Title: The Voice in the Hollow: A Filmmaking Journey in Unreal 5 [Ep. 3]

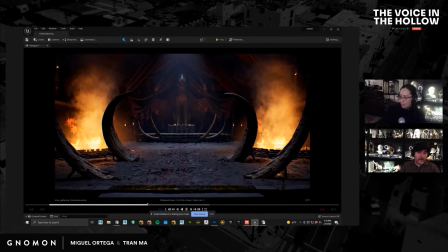(74:22)
So the fire, we'll talk about that and the lighting involved with that in a minute.
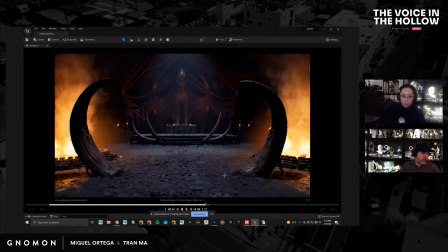(74:29)
The floor was really detailed, and that's something.
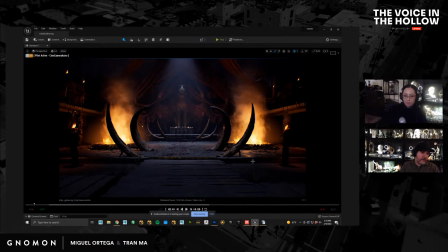(74:33)
The idea here is you could see that the floor has like a frame around it, like it's like sacred ground. And in the ceremony, the only person that's able to walk through this is the person that's being initiated into this tribe's the warrior tribe. So it's our young girl Ala.
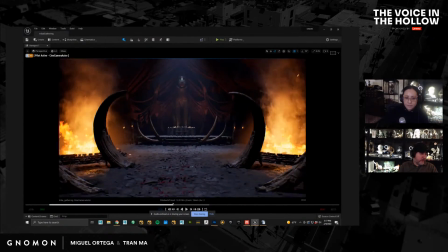(74:54)
So we wanted it to look really detailed, really kind of grimy.
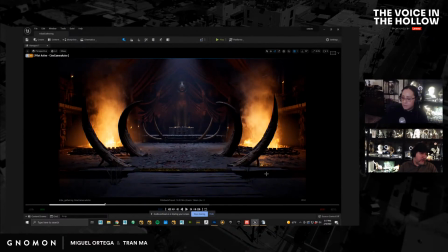(74:59)
We didn't want it to look pretty, so you can see there's like little puddles. There's There's debris all over the place. And the only thing that was pretty about it is the fact that there's rose petals sprinkled through the path up to the altar, right?
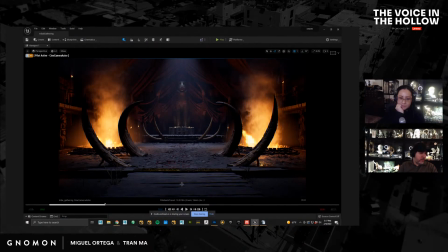(75:16)
And there'll be some over here in the foreground. And the idea is we'll probably put like a red carpet or a drape on the platform itself.
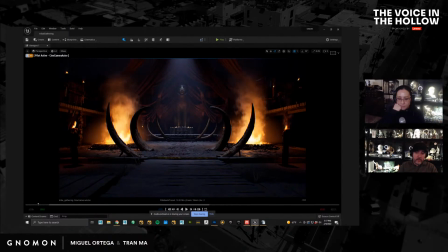(75:27)
So, but the ground was a big thing because you're kind of flying over the ground, right?
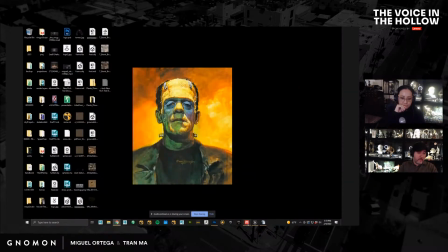(75:36)
So let's look at that. So um,
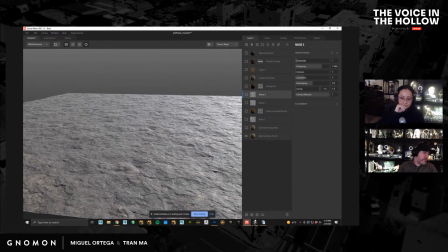(75:42)
whenever you're doing stuff like grounds or planes,
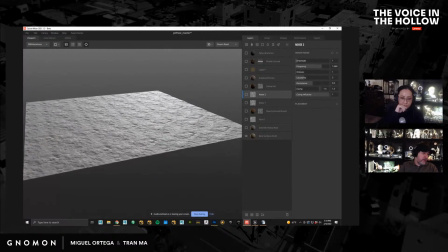(75:47)
mixer's just the best thing in the world because it's optimized for this.
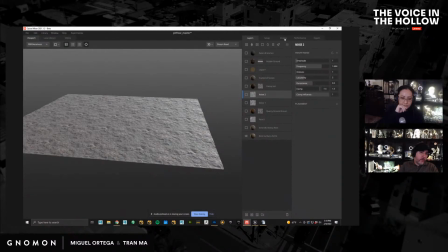(75:54)
The one thing that you want to make sure when you use
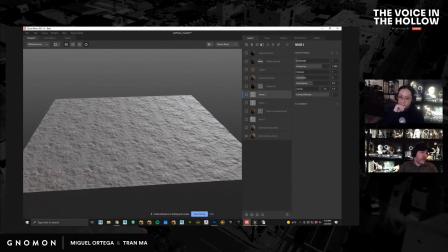(75:58)
mixer that you want to make sure you don't get this wrong is you start up the program and it asks you what resolution you want to work in, and you're used to other programs like Mudbox or ZBrush or whatever, where it asks you for the resolution up front, and then you're stuck with that resolution.
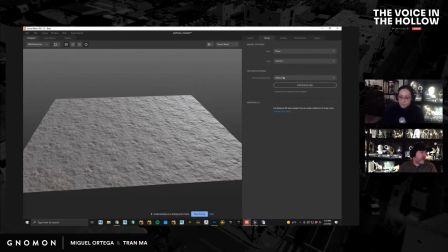(76:16)
And then at that point, increasing the resolution is just upscaling what was originally there. It's not giving you more detail. This is not like that. So this is your working resolution. So I kept this fairly low so that it works really fast.
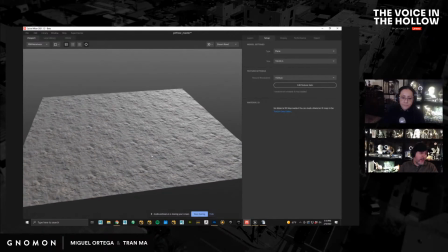(76:34)
So I'm keeping this at 2K. I'm keeping this at 1K. Up close, you're not going to get the same level of detail.
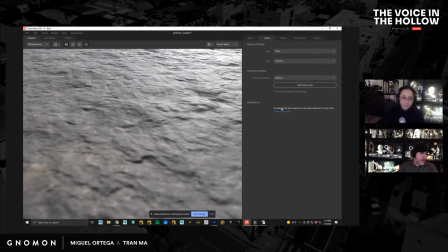(76:41)
You can see if I go from 1K to 4K, but it doesn't really matter. Give it a second. You can see even here it's chugging. At export time, you can see it looks really beautiful at 4K, but working like this is just unbearable.
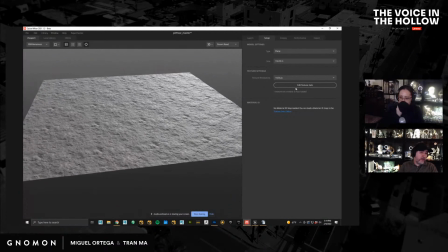(76:58)
It just starts going really slow. So I just work at a very low resolution. It's enough for me to see. Oh, I convinced you to get Gaia. That's cool. Yeah, I'm reading the chat, so just Yeah.
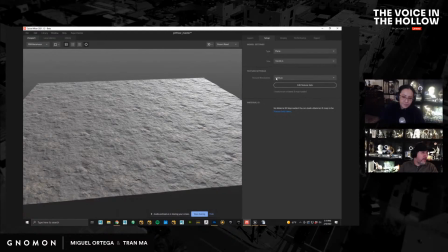(77:11)
So I work at a low resolution, and then if I want to check how things are looking, I could bring this up. At export time, you set the resolution, and at that point, you could set it to be as high resolution as you want, which is great.
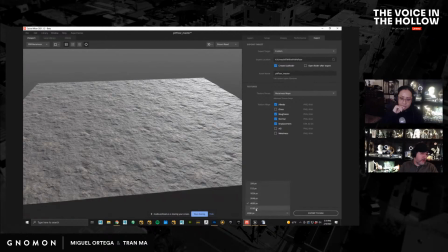(77:29)
So you can see over here your export resolution. You can set it to 8K. So you're going to get crazy amount of resolution, but you're working at a very low resolution, which is the optimal way of working. Okay. So here we just have a rock surface.
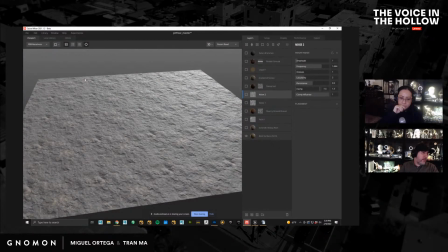(77:45)
The other thing that's really amazing about this program is since it's created by Substance, not by Substance, by Megascans,
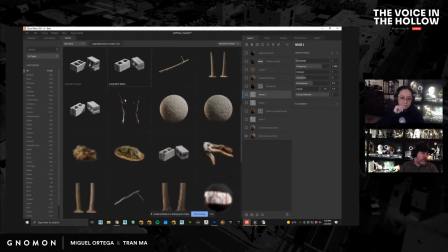(77:51)
you have access to all their shaders here, their texture libraries here. So you have resources that in thousands available to you.
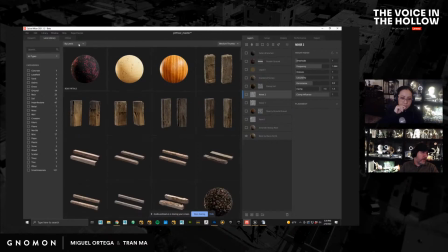(78:03)
Then you have what's locally available to you. And you could just download and just apply it. Okay, so let's say I have a texture here. This is something that you guys should know if you decide to use this. The first thing that I did when I tried to apply
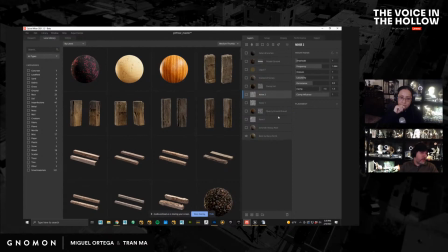(78:22)
anything here is I would select the model and drag it into my workspace here. If you do that, the program breaks. That's it. It breaks.